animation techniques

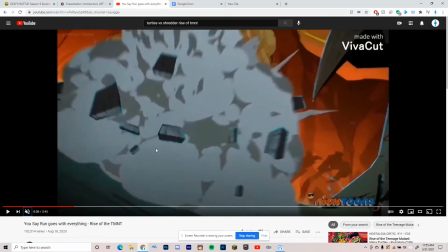(4:15)
for causing a massive explosion of dust.
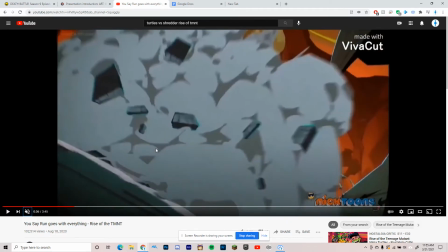(4:20)
And the staging comes from the camera angle, because this is all one continuous shot.
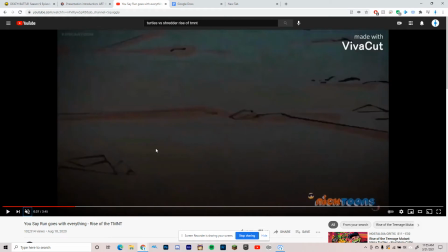(4:27)
And as he smashes down into the ground, the camera shakes around a bit and moves over so that we see the turtles and April.
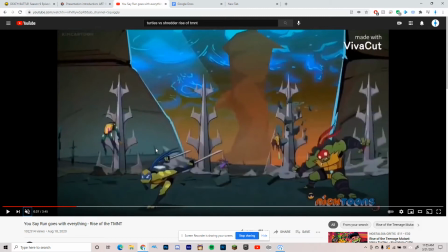(4:41)
We see their reaction to the quake, as well as all of the characters
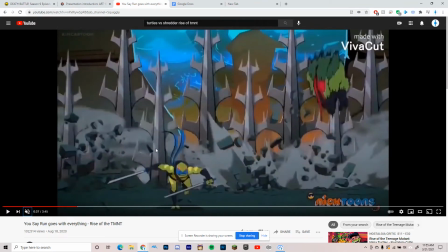(4:47)
behind Leonardo being pushed out of the way thanks to these giant spikes, so that we're forced to focus on him.
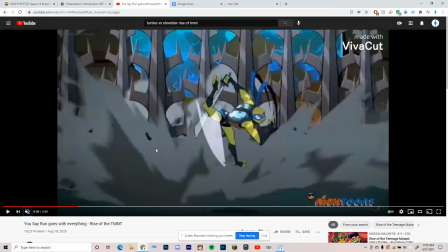(4:54)
And that's where we go to our next set of principles.
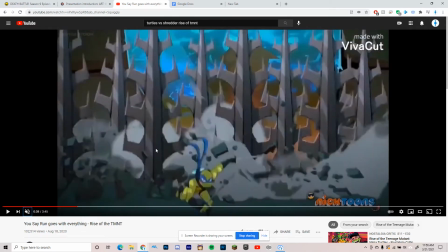(4:59)
In this part, we're seeing exaggeration, anticipation, in and out, and squash and stretch in less than a second.
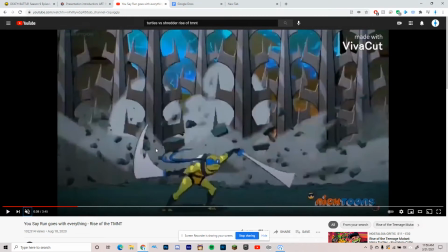(5:08)
You see the camera shaking around. I guess the staging is also here.
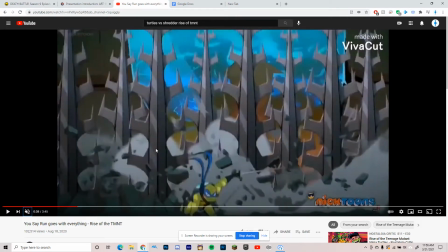(5:14)
We see Leonardo strike a pose, as well as jump and spin around,
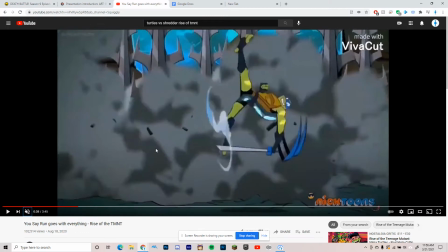(5:22)
letting go of one of his katanas to spin around in the air as he
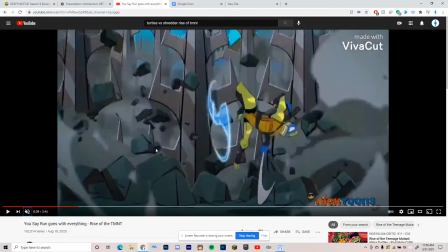(5:31)
winds up getting ready to kick it. But instead of kicking it immediately, he spins around to build up momentum. That's exaggeration as well as anticipation.
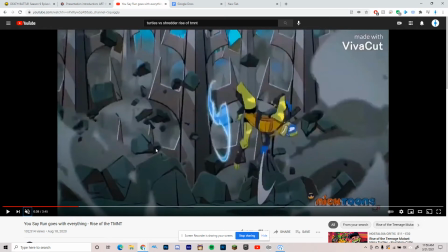(5:43)
Squash and stretch is is really apparent in the katanas as he wields them.
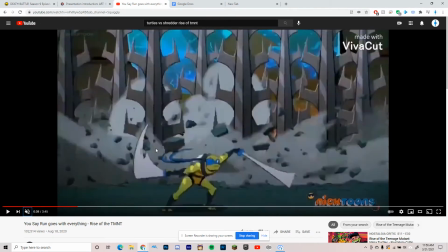(5:52)
We see that as he slashes them,
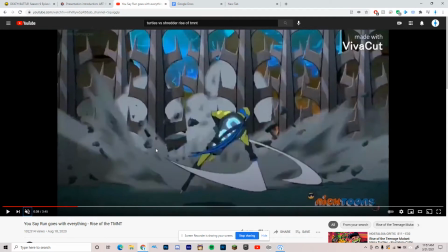(5:56)
they also bend in an arc and extend to really get a sense of motion.
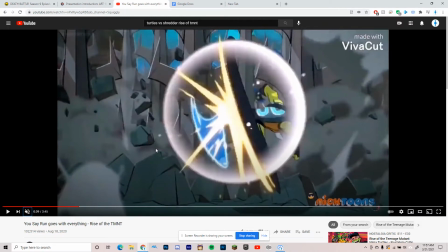(6:07)
As he kicks it, another sign of exaggeration, he causes a shock wave, which, as well as stopping right before and after he kicks it,
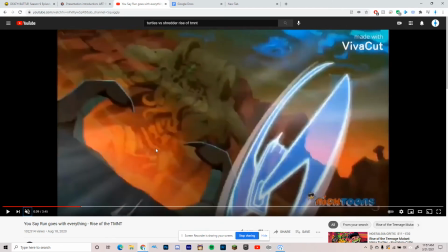(6:22)
disappearing as his katana flies through the air between these blades,
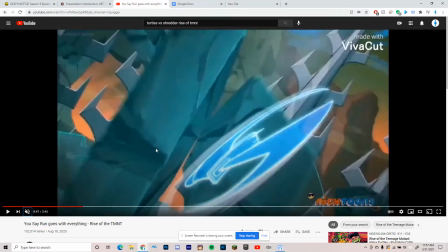(6:29)
as well as between these two chunks of rock, for a really dynamic shot.
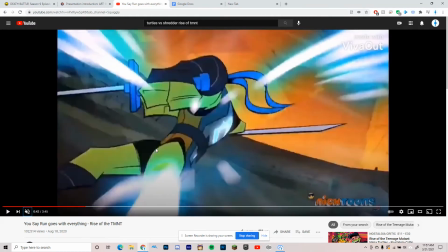(6:34)
Before he reappears, grabs it, grabs it, spins around in exaggeration again,
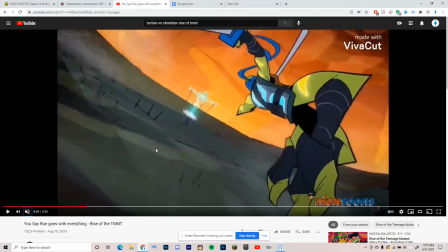(6:42)
stops for a second to give the viewer a sense of action,
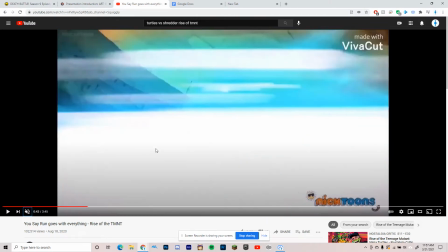(6:47)
and then throws it in just a few frames before disappearing one more time.
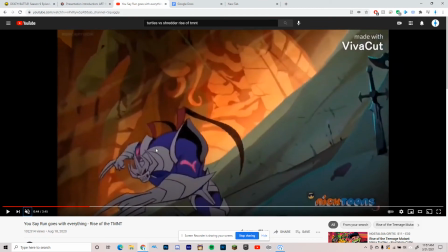(6:53)
In this next bit, we're going to talk about appeal in the character design and motion.
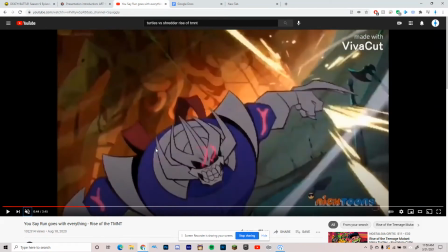(7:00)
First of all,
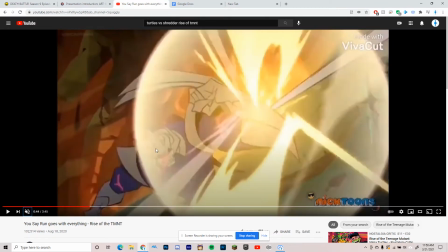(7:02)
we see the Shredder marching forward and knocking the sword out of the way like it's nothing.
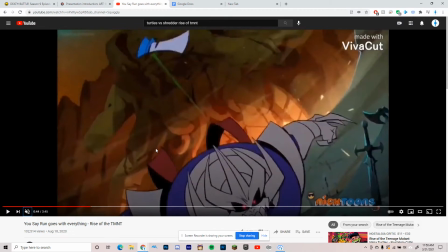(7:10)
He doesn't see it as a threat. He is powerful. He is strong. He is strong. He is cruel and demonic. It really fits his character and what he is, which is literally, in this series, a living suit of demonic armor.
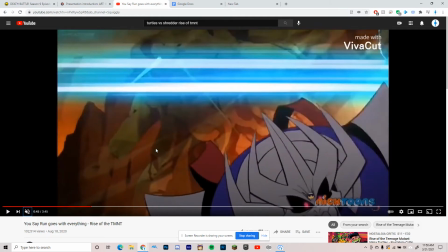(7:29)
He blocks away the sword, but doesn't notice Leo as he teleports
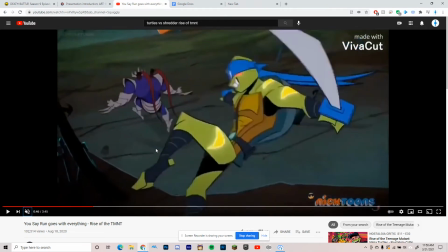(7:38)
behind him. But we can see a little bit of surprise in a little bit of surprise in his actions right here.
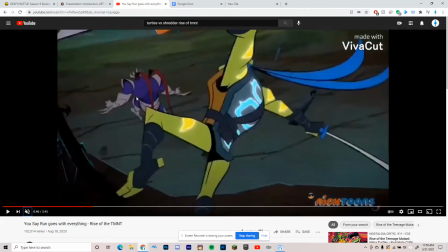(7:48)
His actions right here,
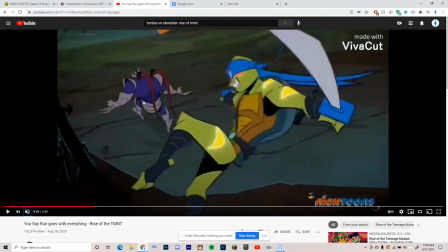(7:51)
where he reacts slightly to Leonardo disappearing from his sight, where he should be right here.
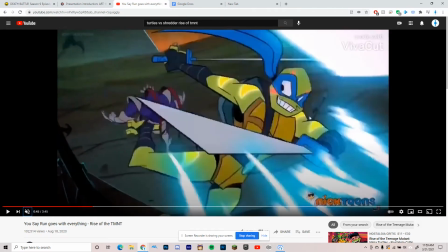(8:00)
And as for Leonardo himself, he's got a smile on this entire time, really cocky, and he's clearly enjoying toying around with Shredder, messing with him.
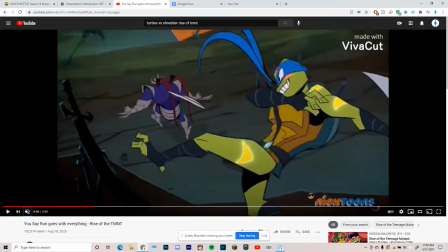(8:15)
And we see how carefree he actually seems as he throws it. He's got his legs out.